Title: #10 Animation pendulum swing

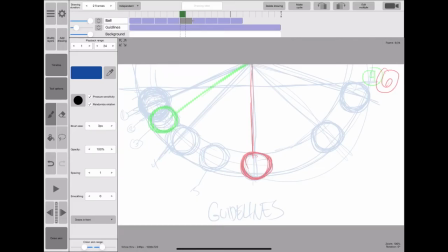[8:20]
So right now I'm on the fourth drawing, and you can see how bunched up those balls are, right? They're bunched up because it's slow and smooth. Now you can really see that I am now putting more space in between. Right there, the two balls are touching, whereas before they were intersecting each other, now they are touching.
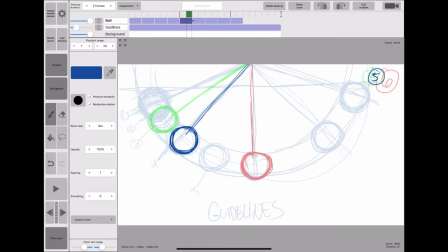[8:40]
So now it means that it's picking up some speed. It's going a little bit faster, isn't it? And again, I'll add another frame, and I'm going to do the in-between. That shows that I am going between the fourth drawing and the sixth drawing.
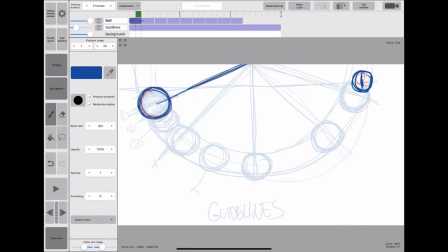[8:58]
And so this is going to be, there's the sixth drawing, and I'm just looking at the animation and seeing how it looks. Testing it out. And now I'm going to go back and I'm going to add that fifth drawing right in between.
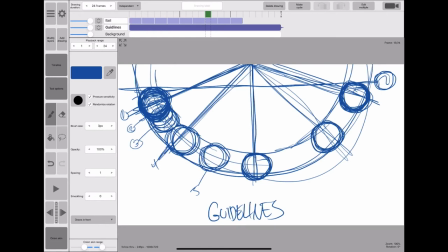[9:12]
So you can look at my guidelines and you can see how they're all bunched up. But I'll want to soon, when I go back up and hit that sixth drawing, that one right at the bottom, that's when it's going to be sped up and it's going to start slowing down. So I'll start diagramming that right there. So from six being the bottom drawing,
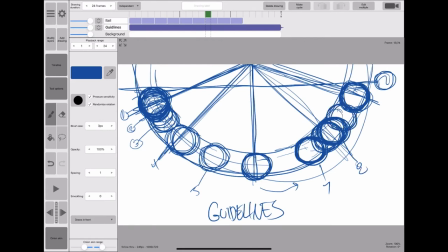[9:36]
7, 8, 9, 10, 11, and finally the 12th drawing I already have in place. So you can see how bunched up those drawings are right there till it hits the 12th drawing. Because why? All that speed and that momentum is carrying the ball until gravity starts taking a hold of it,
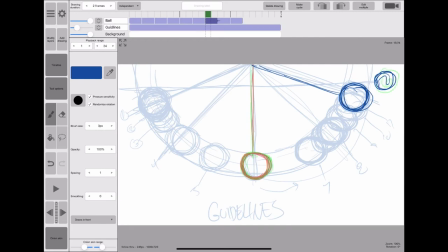[9:56]
and it will slowly start slowing it down until it comes to a complete stop. It will hover for a millisecond, and then gravity will start controlling it and bringing it down, and we'll gain speed again and again.
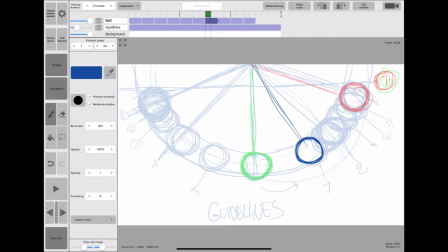[10:10]
Okay? There's a little physics law called the second law of thermodynamics. And basically what that means is that all energy will wind down. All energy will cease at a point. Energy will be used up and there won't be any more movement. But we're not worried about that. This is no decay. You've heard us say that.
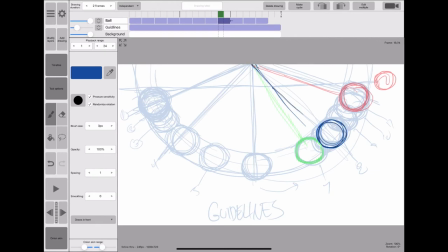[10:30]
That means that there is no law of thermodynamics, second law of thermodynamics coming into that. It means that energy will continually magically being produced. And so this pendulum ball will swing forever without getting lower and lower till it comes to a complete stop, okay?
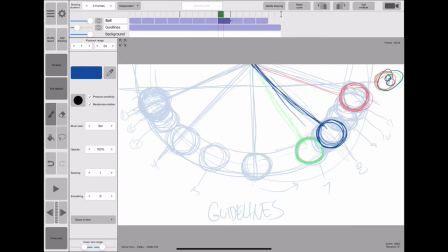[10:48]
Just gotta put that in because there is a test, not in this class, but there is a test later on where you do a pendulum swing that comes to a slow stop. So I'm continuing now to put my drawings in between, and you can see that they're bunching up all the way to 12.
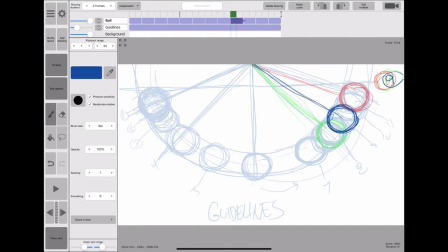[11:06]
And I like, honestly, to be honest, I like to make it hover.
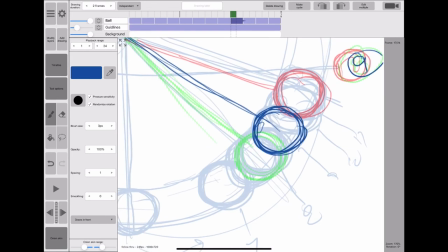[11:10]
I like to make it, when it hits the 12th one, I like to put the drawing right on top of it so it doesn't,
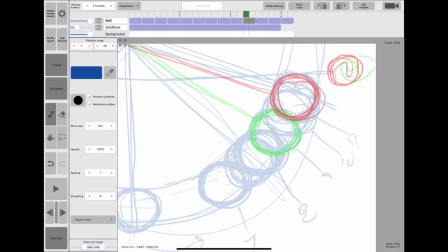[11:16]
but like in increments, so it doesn't come to a complete stop all of a sudden. It looks like a natural, but it like hovers for just a minute. And that's what doing it freehand tends to give, that more feeling of life, because you can see the movement of it as it hovers.
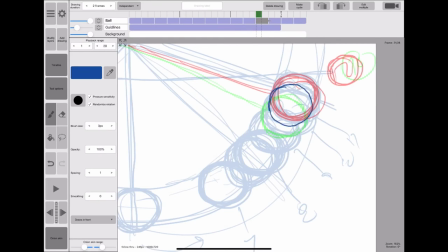[11:34]
So if I were doing this, I would probably do it, if I were doing it for real animation, really wanted to look really amazing, and it was gonna be an animated film called The Pendulum Swing for 2 hours,
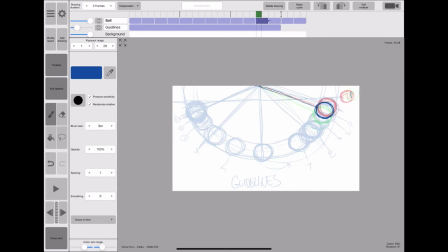[11:48]
a pendulum going back and forth, what I would do is I would do it on ones, and I would use much more than 1 second. I would really make that pendulum just really hover there for a second, so you get the feeling before gravity pulls on it.
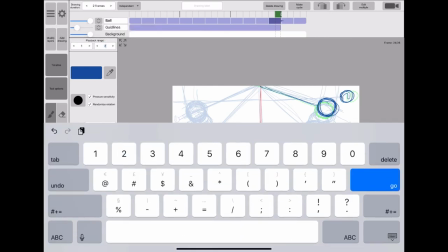[12:04]
You could feel gravity pulling on it. But this is just a really quick one. We'll take a look at something a little more dramatic later on.
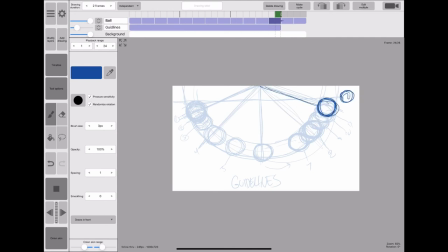[12:11]
So now you can see, this is the full pendulum, and it slowly swings down, speeds up on the bottom, and then slows down till it gets to the top.
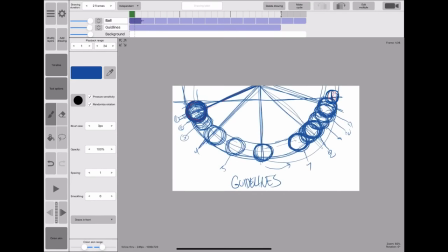[12:21]
So that is your pendulum swing, but you gotta bring it back now.